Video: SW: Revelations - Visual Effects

the visual effects in Revelations can be categorized into three separate pieces. One being purely CG shots, so that's computer-generated shots, and those involve just digital environments being the only thing you see on the screen. So there was absolutely no live action. The idea or concept of the capital of Corellia, which is Coronet, we knew from Extended Universe that the planet was established or colonized by basically space pirates, and it had built up as a large commerce area.
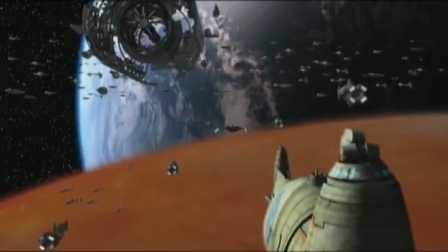[0:46]
It also had a very large shipbuilding facility. So we wanted to illustrate that.
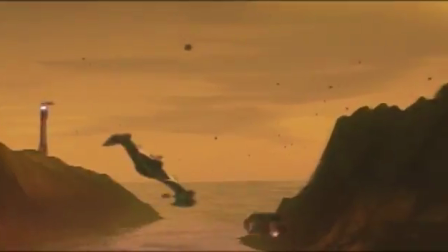[0:51]
We wanted to show that. We also knew that the Coronet was based on a coastal area.
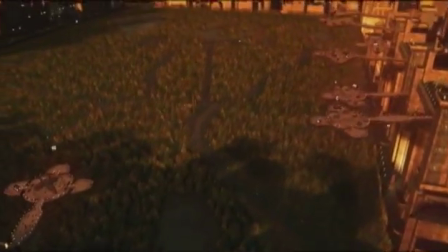[0:56]
It had mountains, hills, forests, trees. It had lots of parks. It was supposed to be a very beautiful city with just lots of commerce. We then needed to provide the actual city. We needed a very large population. The CG artist, Zephyr Mustafa, who did that, I think is about,
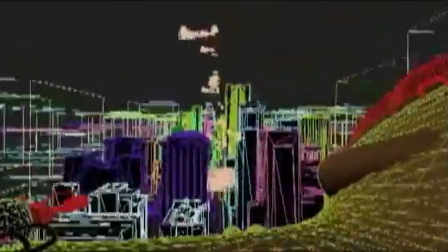[1:15]
I want to say like 90 city blocks or something like that of digital creation.
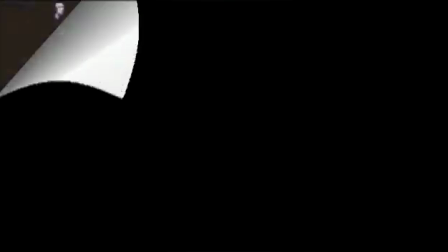[1:20]
It is a combined effort of Terrigen, 3D Max,
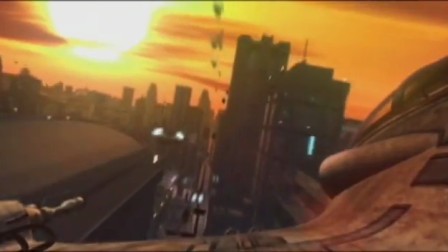[1:24]
After Effects compositing, so you're dealing with so many aspects of all building one scene. Hello there, my name's Adam Benton, otherwise known as Chromecat online, and I'm one of the effects artists on Revelations. I put together a small section of clips to show you some of the things that I brought to the film, which have ranged from concept art to matte painting, ship design and building, and final animated shots.
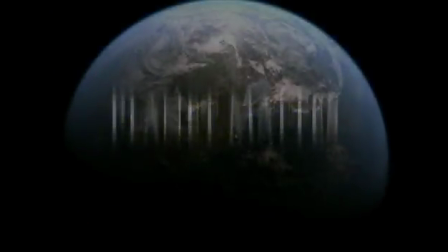[1:51]
I hope you enjoy it. We visit several planets in Revelations, and with various shots being shared among a group of artists,
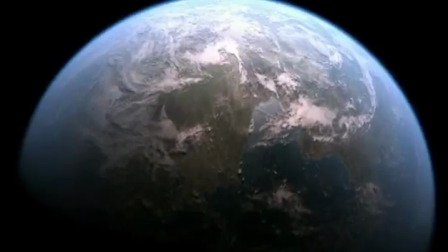[1:59]
all using different 3D software, it's important that we remain consistent with the look of the planets. So in this case, I was keen that we should use matte paintings.
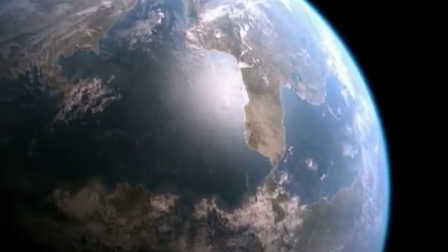[2:09]
These were achieved by manipulating a number of high-resolution planet and moon satellite maps provided by NASA.
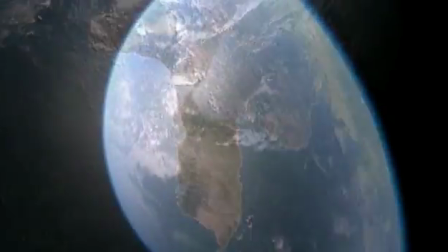[2:14]
For areas of high detail, I also used orbital satellite images that focused on smaller inland areas of actual Earth landscape,
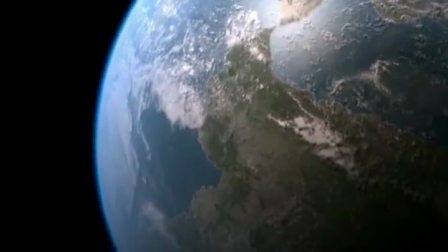[2:21]
like mountain ranges and forests for instance. These images were then edited, hand-painted and colorized in standard image editing software.
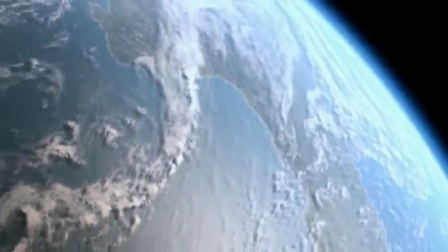[2:30]
The Star Wars databank describes Corellia, which is a key location in our movie, as a beautiful world of fields,
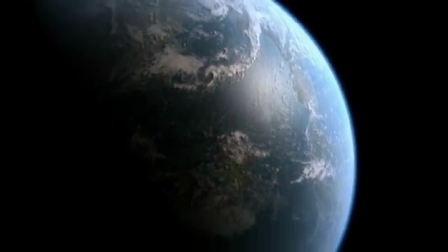[2:36]
forests and seas, so we obviously wanted something similar to our own planet, but with distinctly different continental forms.
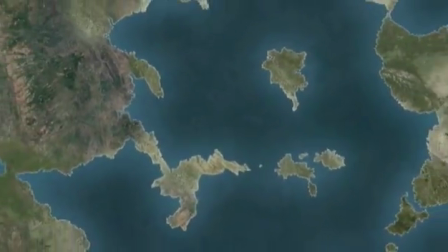[2:42]
These texture maps were prepared for use in 3D software, where several layers were derived from them.
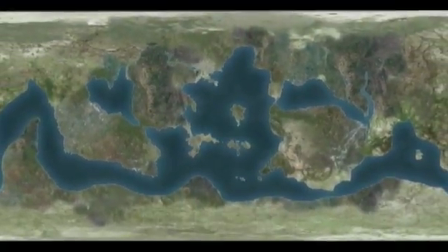[2:47]
The colour map, to provide the land and sea colour information, a bump map to add surface depth and texture,
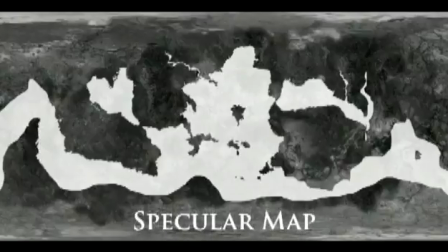[2:53]
and a specular map to allow the seas to catch the sunlight whilst the land remained more matte in appearance.
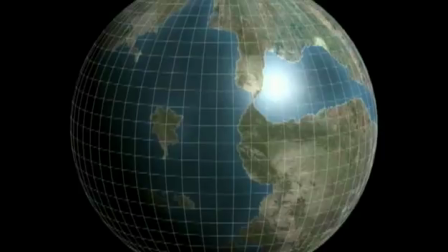[2:59]
These textures were then mapped to a spherical object in 3D space, where further spherical layers of cloud,
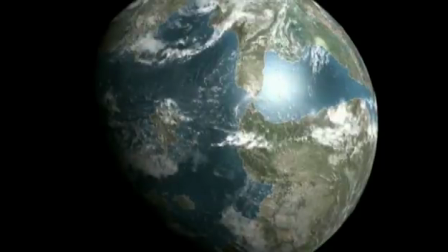[3:05]
atmospheric haze and atmospheric glow were added to create a believable planet.
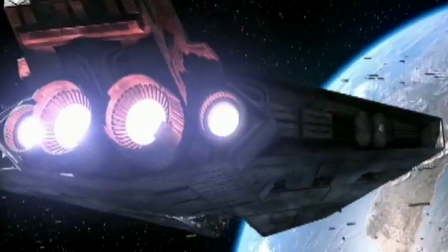[3:10]
Finally, the rendered mattes are applied to a flat square plane and positioned in the background of a 3D scene. The 3D planet was rendered at fairly high resolutions with appropriate lighting,
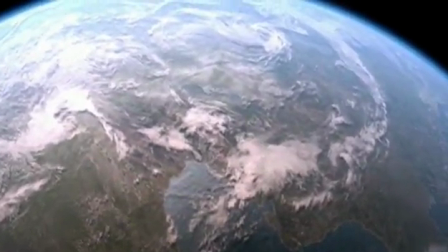[3:19]
and from different angles and phases to allow more diversity in scene placement and shot direction.
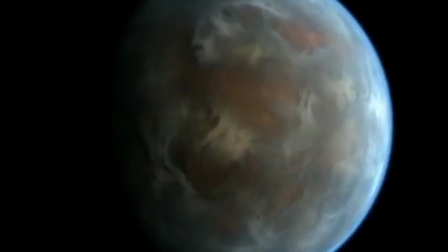[3:26]
Quarren 3 is the location of the ancient Jedi Temple. It's a barren, arid wasteland shrouded in stormy clouds and layers of dust and ash in the atmosphere.
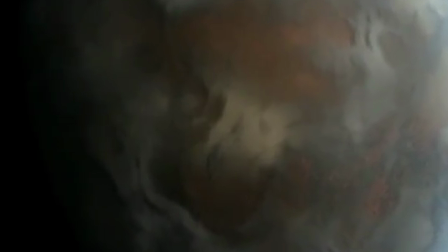[3:35]
It and the other planets and moons in the Quarren system have been battered by years of Imperial weapons testing.
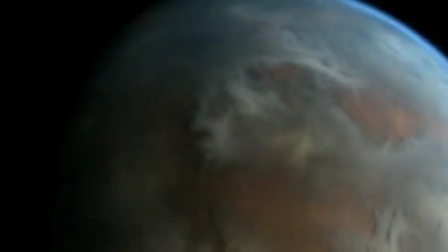[3:41]
This map was derived in a similar way to Corellia,
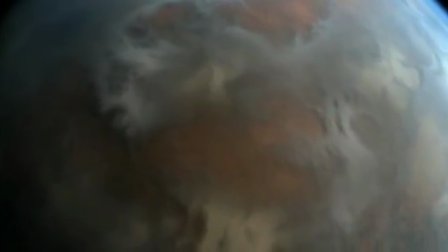[3:44]
except that the multiple cloud smoke layers are created with fractal noise and procedural shaders within the 3D software rather than with imagery.
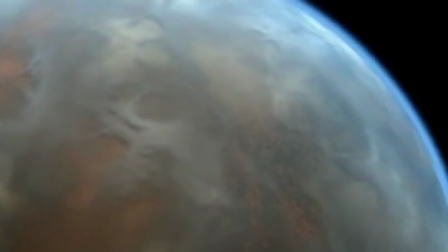[3:51]
This creates quite a different look which I wanted for this planet. This matte only appears briefly in the movie.
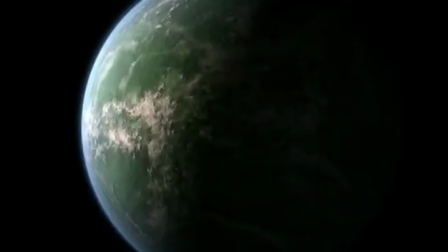[3:57]
It's the planet where the first members of what will become the Rebellion are gathering their resources. The live action elements of the scene set here were filmed in a green pastoral area,
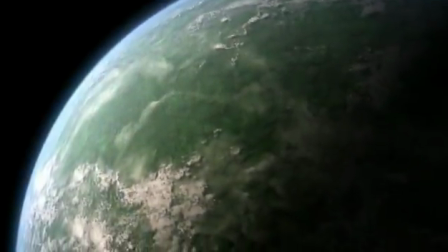[4:05]
so I wanted to make the matte look heavily forested, perhaps bordering on the tropical, with mist and less cloud than previous mattes.
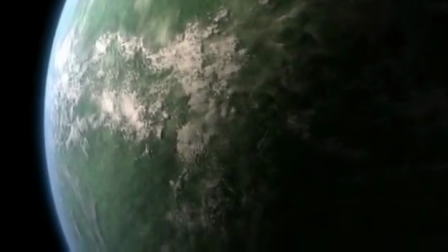[4:11]
The name, Bentuine, which is based on my own surname, was suggested by Tom Martinek, who works at ILM.